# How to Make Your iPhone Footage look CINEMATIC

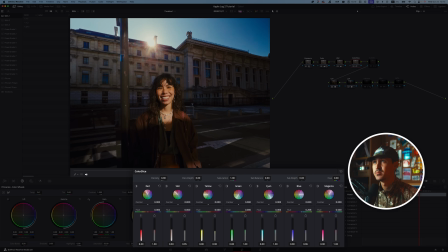[8:17]
I think the blues are looking fine. You can even adjust the hue to make it, a little bit more teal if you liked. You can see here. Actually, it doesn't look too bad. Maybe I'll do that. Maybe I'll adjust the teal just a little bit here.
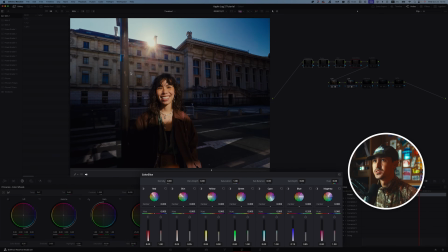[8:30]
It's looking a little bit crazy. I'm just gonna tone that back just a little bit. Cool, so this is before with a LUT and just some simple adjustments.
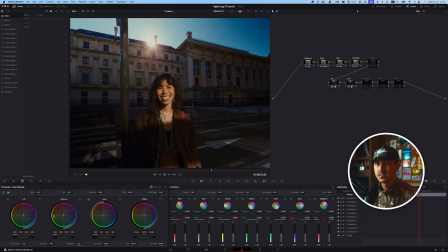[8:38]
Now I'm feeling the shadows are looking a little bit green. So what I can do is just go back into color, go back to your log wheels here and adjust the shadows.
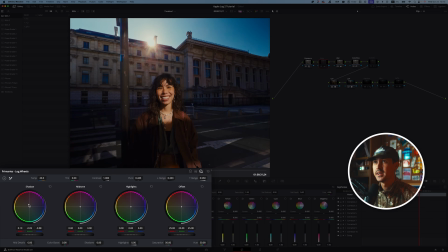[8:46]
I feel like that's a little bit too green. So maybe I wanna go a little bit more red. And now it's a little bit more subtle.
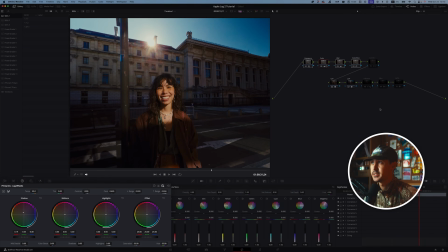[8:53]
Again, we can do a little before and after. It's looking a lot more filmic, which I like. And then finally, this is kind of the secret sauce, is your custom curves wheel.
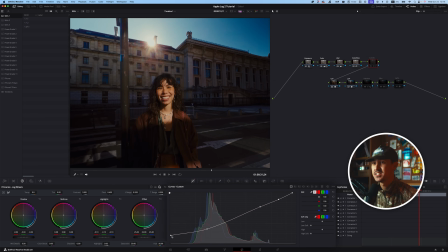[9:01]
In the curves is where you can get a lot more dynamic range. And what I like to do is I like to take the shadows part and just bring this up a little bit.
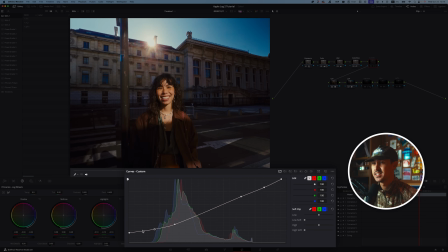[9:07]
Each time you click along this curves line, it adjusts a point and you can be a little bit more fine tuned. But I like to bring my shadows, and basically I don't like to crush my blacks too much. And so I'll just bring this up just a little bit.
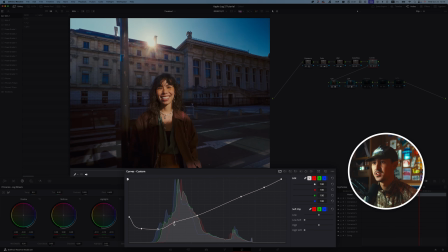[9:21]
This helps to kind of build that filmic look. Again, you don't want to overdo this, and you can really kind of screw up your image here in the curves if you're not too careful. But basically what we're doing is we're trying to get it to be a bit more of a natural fade into your deep blacks.
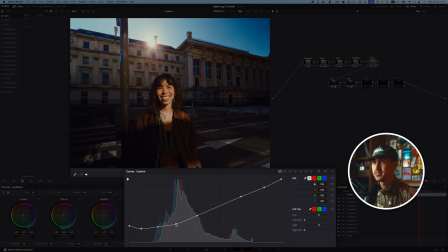[9:37]
So we're just gonna bring this up just a little bit. My curves oftentimes can look a little crazy, but it's just about fine tuning it. But generally, what I like to do is take my highlights And instead of having them true top right, just bring them over a little bit.
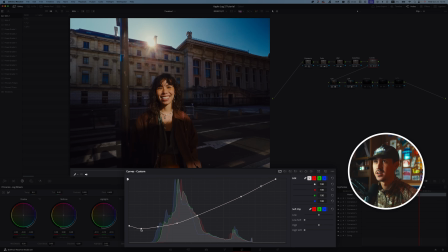[9:52]
Just adjust this based on your eye. And the key here is in the bottom left here, you just wanna subtly bring up those shadows just a little bit. I don't know if you can tell the difference here, but the shadows kind of have a nice fall off. Instead of just harsh black, now they've become, unfortunately, a little bit blue. Here, now you can tell it a little bit more naturally here. This is what the shadows do.
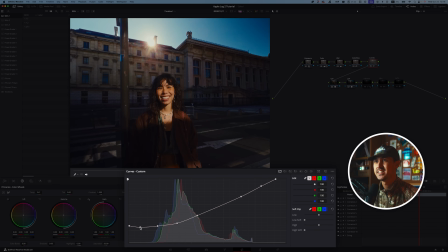[10:12]
So they just kind of bring the shadows to kind of, I don't know, like a muddy area, but it just makes it a little bit more pleasing to the eye. You can really tell this most visually here, is if you want a filmic look, just bring up your shadows just a tad.
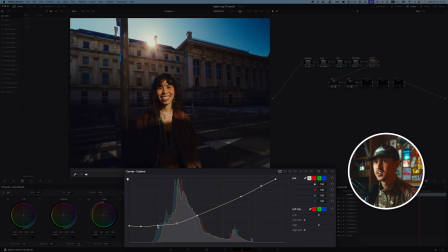[10:27]
And again, this is where you're gonna really play with your other tools here.
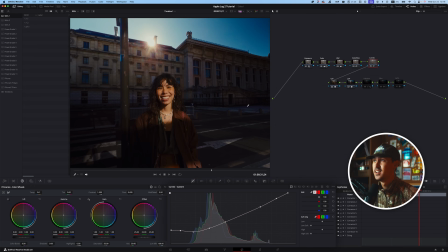[10:32]
So now that you have your shadows, kind of this nice fall off, we're gonna go back into color because the shadows look a little bit blue still.
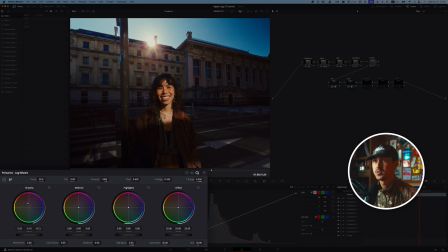[10:38]
And I'm just gonna increase my shadows more towards the reds, just a bit. And as you can see here, now we've got a really pleasing image. And let me just bump up my overall exposure a little bit here. Cool, so you can see kind of the before and after.
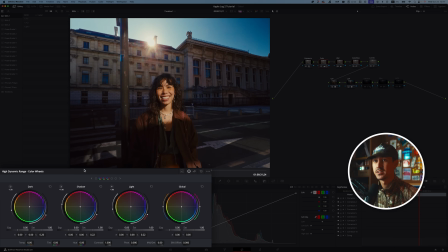[10:55]
Maybe it's a bit too red. Go back in your colors here, adjust the reds.
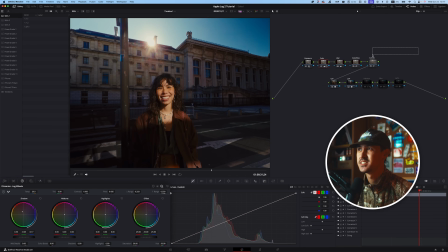[11:01]
And I want to do all this just to highlight that there's no like clear process. It's all kind of just whatever you like and how you like to adjust your images and how you like to get it to kind of like this nice point that's your look and your color.
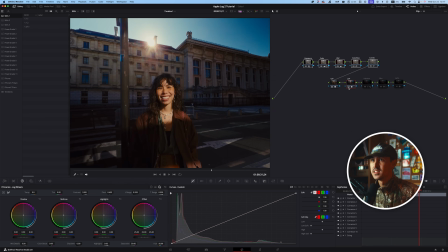[11:15]
So again, this is our CST, and then this is with our LUT and all of our color adjustments to get it to
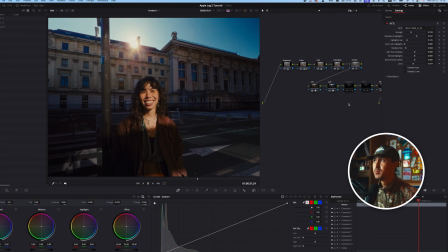[11:24]
this nice kind of dense look that also looks a bit filmic. The final node before we get into our stylistic nodes is what's called a DCTL.
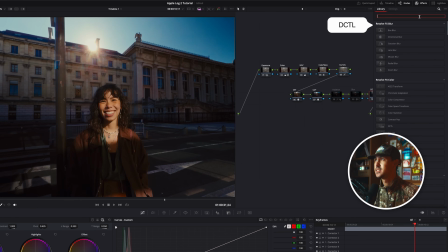[11:32]
And real quickly, let me just delete this for you so you know what a DCTL is. A DCTL is basically a different type of lookup table. It basically helps adjust various minor things. It's basically like a custom code.
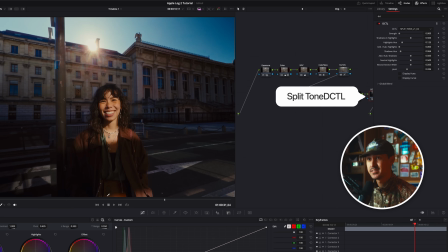[11:45]
I use this thing called a split tone DCTL. I've spoken about the split tone DCTL before. I'll link it down below.
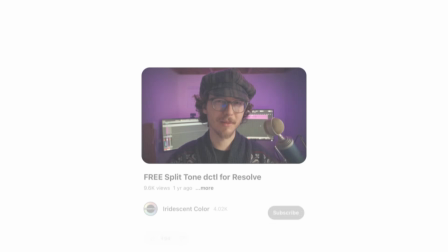[11:50]
It's a free split tone DCTL that you can download from this creator, shout out Iridescent Color.
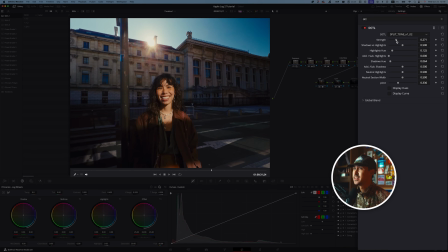[11:55]
And basically once you've loaded it, you can adjust a variety of different things. But what I like to do is I just like to increase the strength here, and I like to change the pivot a little bit, just so it's a very subtle thing that you can do to adjust.
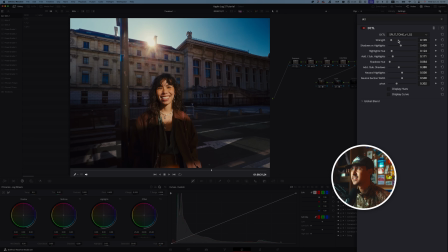[12:10]
You can adjust the hue of both your shadows and highlights. You can really adjust the strength here. It's just something that kind of offsets it and adds a very pleasant split tone effect that you can add at the very end of your color grade. Sometimes I have it on, sometimes I don't.
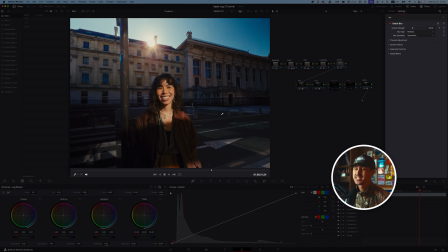[12:25]
Here, just looks nice and pleasing to have this at the very end. And then the last two stylistic things that I like to add in my color grades are halation and blur. First off, halation. How you create this is go ahead and create a node and then go all the way here to glow.
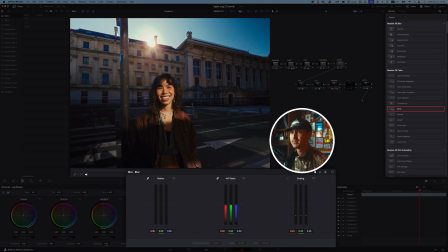[12:40]
And all you have to do is just go ahead and increase your radius basically to the max. I think I have it at like 1.3 or something like that. Just increase your radius on your glow, and then make sure that when you right click this node, if you go down to composite mode, it's on screen.
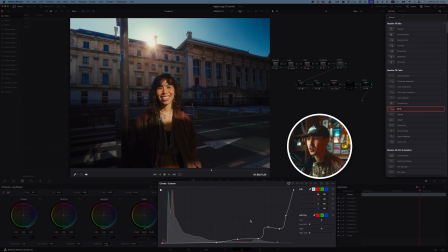[12:56]
And then once your composite mode's on screen, go to your curves and adjust it somewhat similar like this.
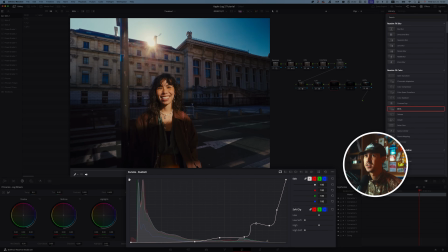[13:01]
So it's just affecting the highlights. And so basically what you're doing is you're just creating a blur around the highlights to kind of mimic halation. I don't like red halation, but I do like glow and I like the look of it. So I just want this to affect kind of the rough highlights here, just to give it a little bit of glow, a little bit of fake halation to take off that digital edge.
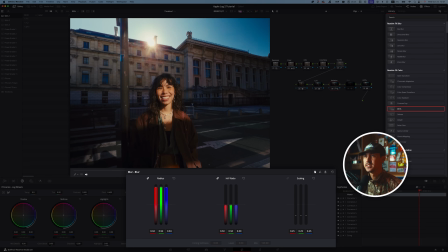[13:22]
If you feel like it's too much, you can always decrease now in your glow settings, but let me go ahead and I think 1 actually is nice. It's not too overbearing. This is without, this is with. If you don't like it, you can tone it down a little bit.
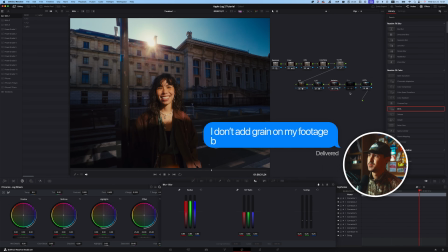[13:39]
Just gives it a little bit of glow. You can go ahead and obviously add grain. I don't add grain on my footage because I feel like on socials, it just kind of destroys the footage, especially on iPhone footage. But if you'd like to add grain, you can go ahead and add grain here. And then finally, I like to add this radial blur very subtly on a lot of my footage.
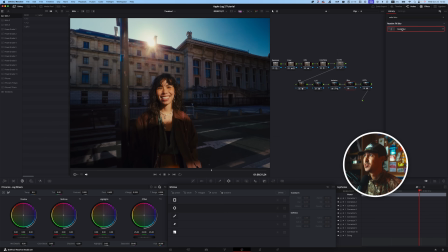[13:55]
The way that you do this is, let me just reset this for you. If you go ahead and go to and search up radial blur, just click and drag this onto a node. You notice immediately that you get this crazy swirling effect. You want this to just affect the sides of your image while keeping the center intact.
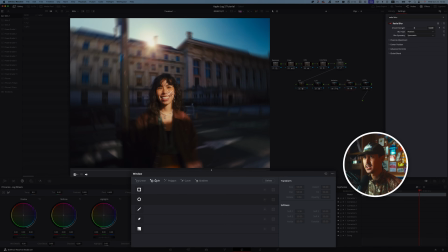[14:10]
So if you go into your window, click the circle icon, you'll notice that the circle icon now just affects that area. Go here, click invert. And then with your circle here, you can obviously increase the size, and then you can soften the amount.
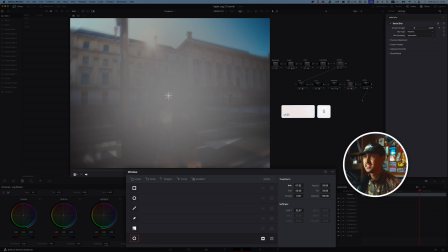[14:28]
If you press Shift A, you can see exactly kind of like where your mask is mainly affecting.
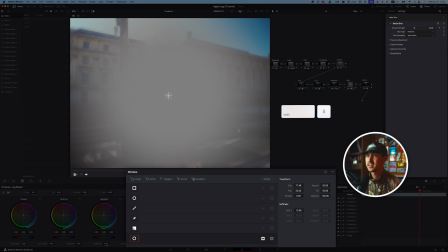[14:33]
So I want it to just affect the edges here.
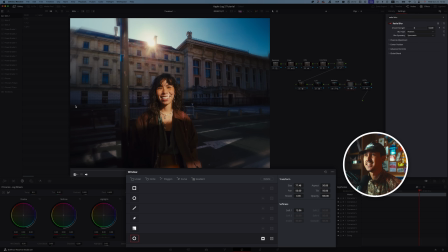[14:35]
And then once you have that, then you'll notice that you can just affect the edges here with this nice realistic swirly bokeh effect. And you can obviously overdo this. I like to have it, I think somewhere around 3.1. and then just fine tune the mask a little bit. Sometimes I want it to, it's a little bit more prominent. This is without, and this is with.
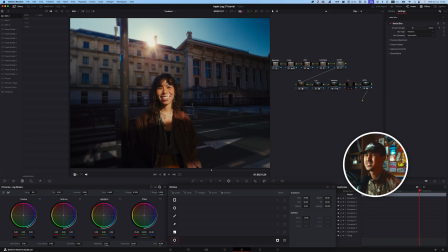[14:54]
If you can notice specifically in the edges here, it just gives it a nice little blur, almost like anamorphic look, but it's a nice touch. So again, this is the CSD. This is what the Apple log footage looked like before I applied anything. And then this is kind of the final look, the before and after. This workflow is completely customizable.
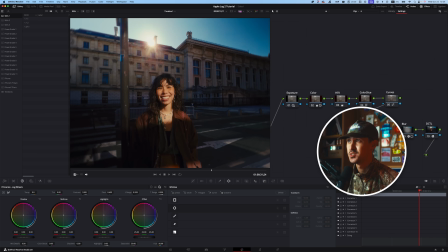[15:11]
This isn't the end all be all. I'm sure there are a bunch of better ways to do this. If you have any recommendations, leave them down in the comments below. But I've been getting a lot of requests. So this is how I color grade my Apple log 2 footage to look filmic, to look pretty dense, pretty saturated, and to try and get rid of that iPhone edge that you get. So yeah, that's how I color grade my Apple log footage in Davinci Resolve. If you have any questions on the nodes or any specific settings that I use, feel free to leave them down below.
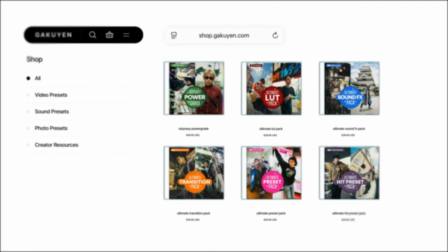[15:35]
And again, if you like the LUTs that I use in this video, PowerGrade, sound effects, they'll be linked all down below in my shop. It's a great support to the channel and I really appreciate it. If you made it all the way to the end of the video, leave the word glow down in the comments below so that I know you're a real one. Thanks again for watching to the very end, and I'll see you guys in the next one.